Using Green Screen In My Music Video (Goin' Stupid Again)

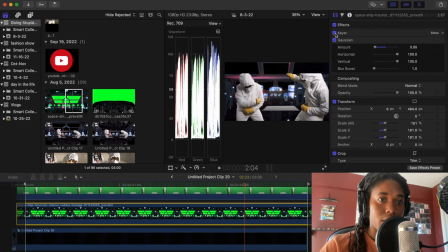And I think for this background, all we did was, you know, key out the green screen, and then we added a Gaussian blur to kind of make it feel even more like there's these levels and these layers of distance,
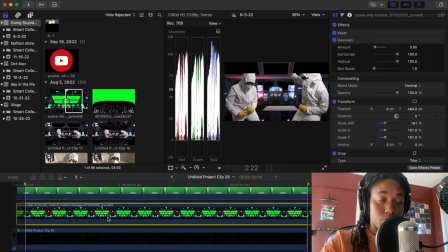you know, like the far background is getting more Gaussian blur than the background characters, which are getting more Gaussian blur than the lead character, and the lead character isn't getting any at all.
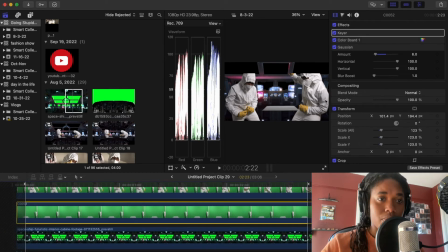This table's getting probably a little bit of Gaussian, yeah.
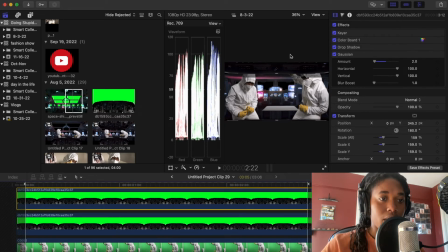Even these pieces that separate the main character from the background are getting a little bit of Gaussian, just to even show just a tad bit of distinction between the character in the far front and the scene.
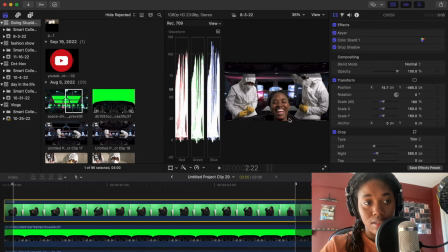As we continue to skate backwards, you see depth in the different layers of Gaussian. There's depth in the layers of, you know, what we've created here. We have our character in the foreground. We have these pieces behind that character, but in front of these characters who are in front of the table,
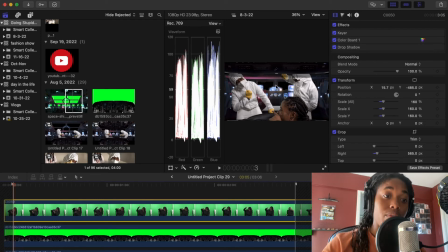which is in front of this far background, which is traveling through this space that we created right here.
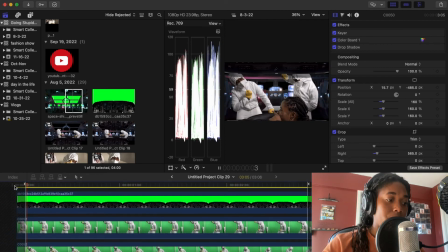Those are all the layers that make up this piece.
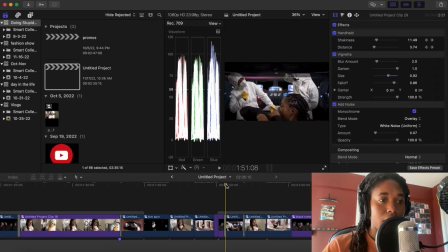And so to just finalize what gave this scene some life, we just added a couple more things to really sweeten the deal. We have this scene, which is cool, but the bounce comes from this handheld effect that we gave it, and this is it right here.
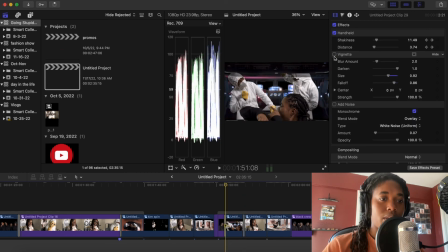You feel that difference? Dope. And then we added a little vignette to give it a mood. And then finally, we added some noise to the scene. It was very little, just to give a little bit of grit. And that's how we shot and edited this scene.
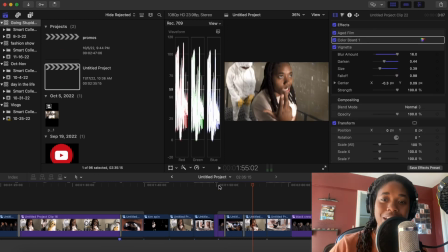Be sure to check out Going Stupid Again, the music video, for more interesting shots. If y'all want me to do more breakdowns around those shots, definitely hit me up. Check out Going Stupid Again, available on all musical streaming platforms. The music video is available on YouTube.
Going stupid again, popping like brew in a can. We out.
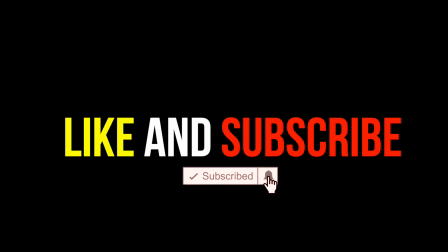I got them choosing again. You with the